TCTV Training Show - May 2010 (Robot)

Training Show! The establishing shot on the sign was a good way to begin the video segment.
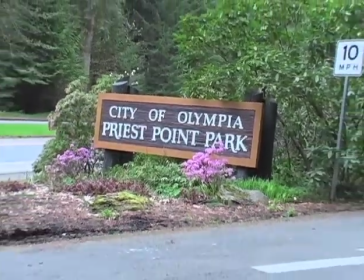5:48 It introduces the viewers to the park without necessarily having to include a voiceover narration. My optical stability sensors have identified the use of a tripod, and therefore I give Alex digital props.
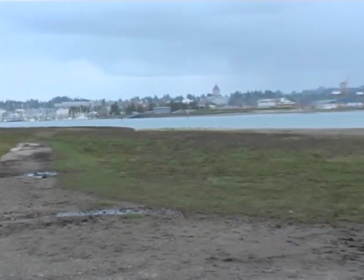6:02 A steady shot will always make a video look more professional and help to relieve motion sickness for the viewing audience.
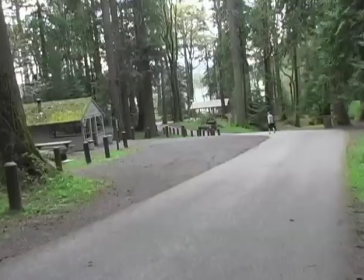6:09 Updating virus scanner definitions will also prevent sickness. Using transitions is an excellent method to lead into new shots.
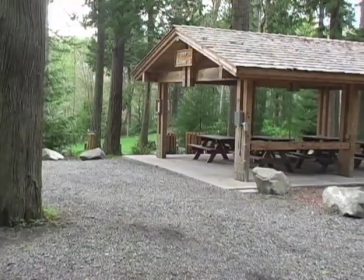6:18 Final Cut Express has a large variety of transitions to experiment with, but the cross dissolve is by far the most common. It is possible to oversaturate a video with too many bells and whistles such as 3D cubes and page peels, but Alex used alternative transitions sparingly enough to be effective for his project. Viewership trends show that the addition of a star wipe will boost a show's popularity by 26.3%. Show off! Finally, be careful not to overuse the technique of panning, characterized by swiveling a camera on its horizontal axis.
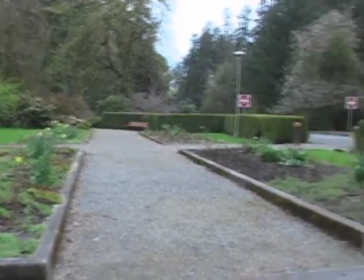6:59 Using TCTV's tripods will generally result in a smooth pan,
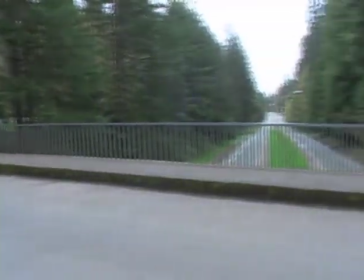7:03 but too much movement edited together can be detrimental to the final product.
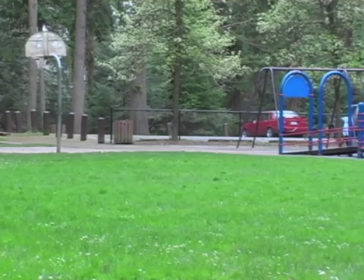7:08 Instead, focus on capturing interesting, well-framed, or artistic video, and it will be pleasing based on its own merits. For starters, try out different shot types, such as a wide, mid, close-up, and cut-in. If you really want to wow your audience, try an extreme close-up. Your pixels are showing. What? Where? Thank you for your video segment, Alex. Let's move on to another project produced by Luke Turner.
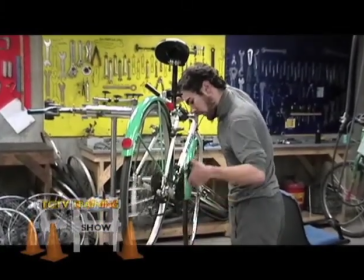7:43 If you have a bicycle needing repair or maintenance, and you live near the Evergreen State College, the Evergreen Bike Shop can help you get rolling.
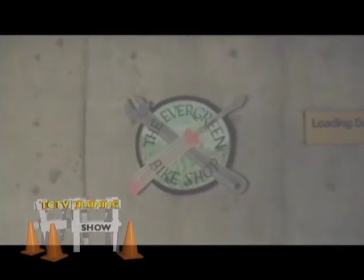7:52 The Evergreen Bike Shop is a volunteer-operated, self-serve facility where you can fix and maintain your bike.
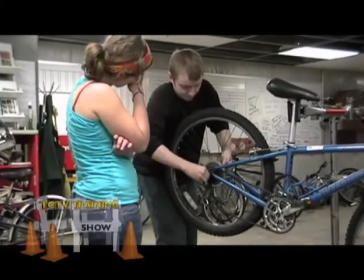8:01 And if you don't know how, the volunteer staff are pleased to help you learn.
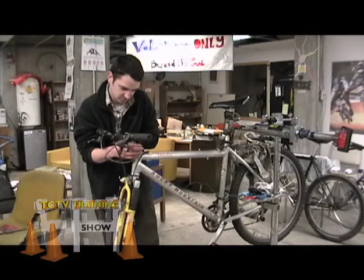8:08 Anyone can use the shop, student or not. Anyone can volunteer at the shop, student or not.
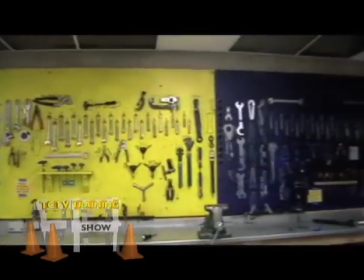8:16 Featuring an ample selection of basic to advanced tools, the shop can assist you in repairs ranging from merely inflating your tires,
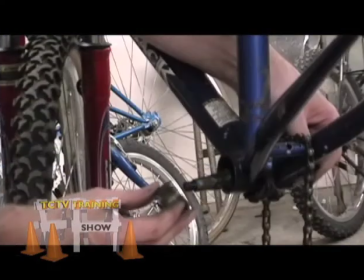8:24 to replacing your brake cables, to overhauling your bearings, to resurfacing your head tube.
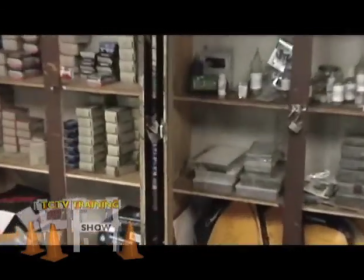8:33 For a modest price, an array of new parts are available for basic repairs and safety upgrades.
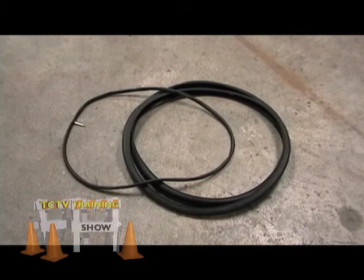8:40 These include tires and tire tubes, shifter and brake cables and sheathing,
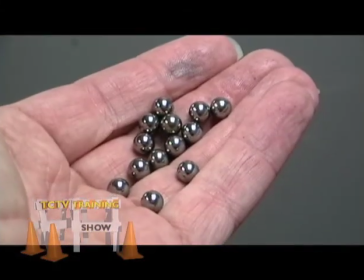8:48 brake pads, ball bearings, safety lights and helmets.
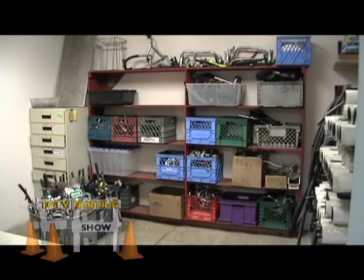8:55 The used parts room also offers a large collection of used parts for free.
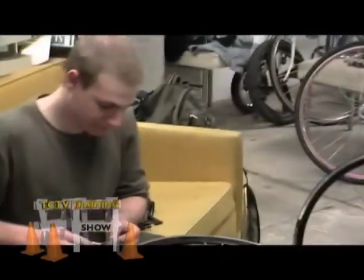9:01 Also, the bike shop frequently offers workshops that focus on repairing or building specific sections of your bike,
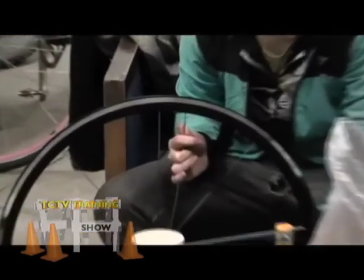9:08 such as this wheel building workshop.
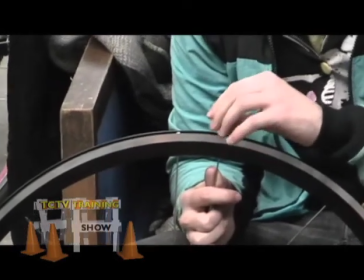9:13 Some workshops are even specifically designed to serve the non-male identified community.
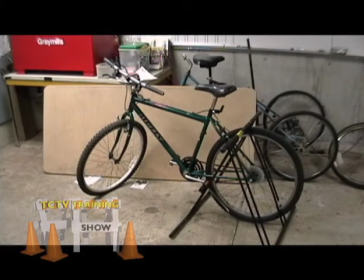9:20 Beginning in the spring of 2010, the bike shop will also offer bike rentals to Evergreen students.
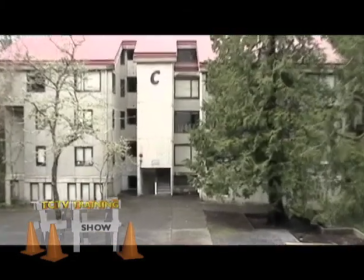9:26 The rental center will be on the first floor of C Dorm.
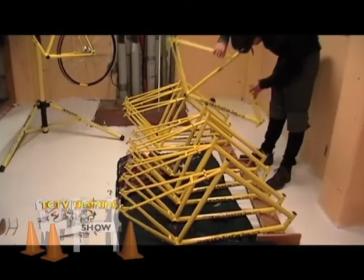9:31 These bike frames are awaiting assembly to become a fleet of rental bikes.
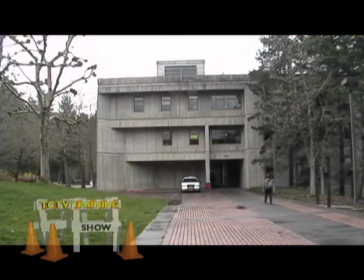9:37 The bike shop is currently located in the basement of Evergreen's SEM 1 building.
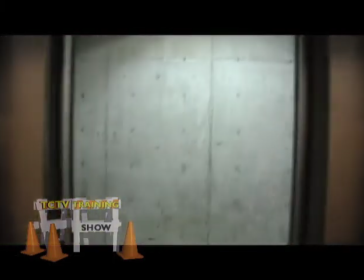9:42 To find the shop, just ride the elevator down to floor 1 and turn 180 degrees to your left.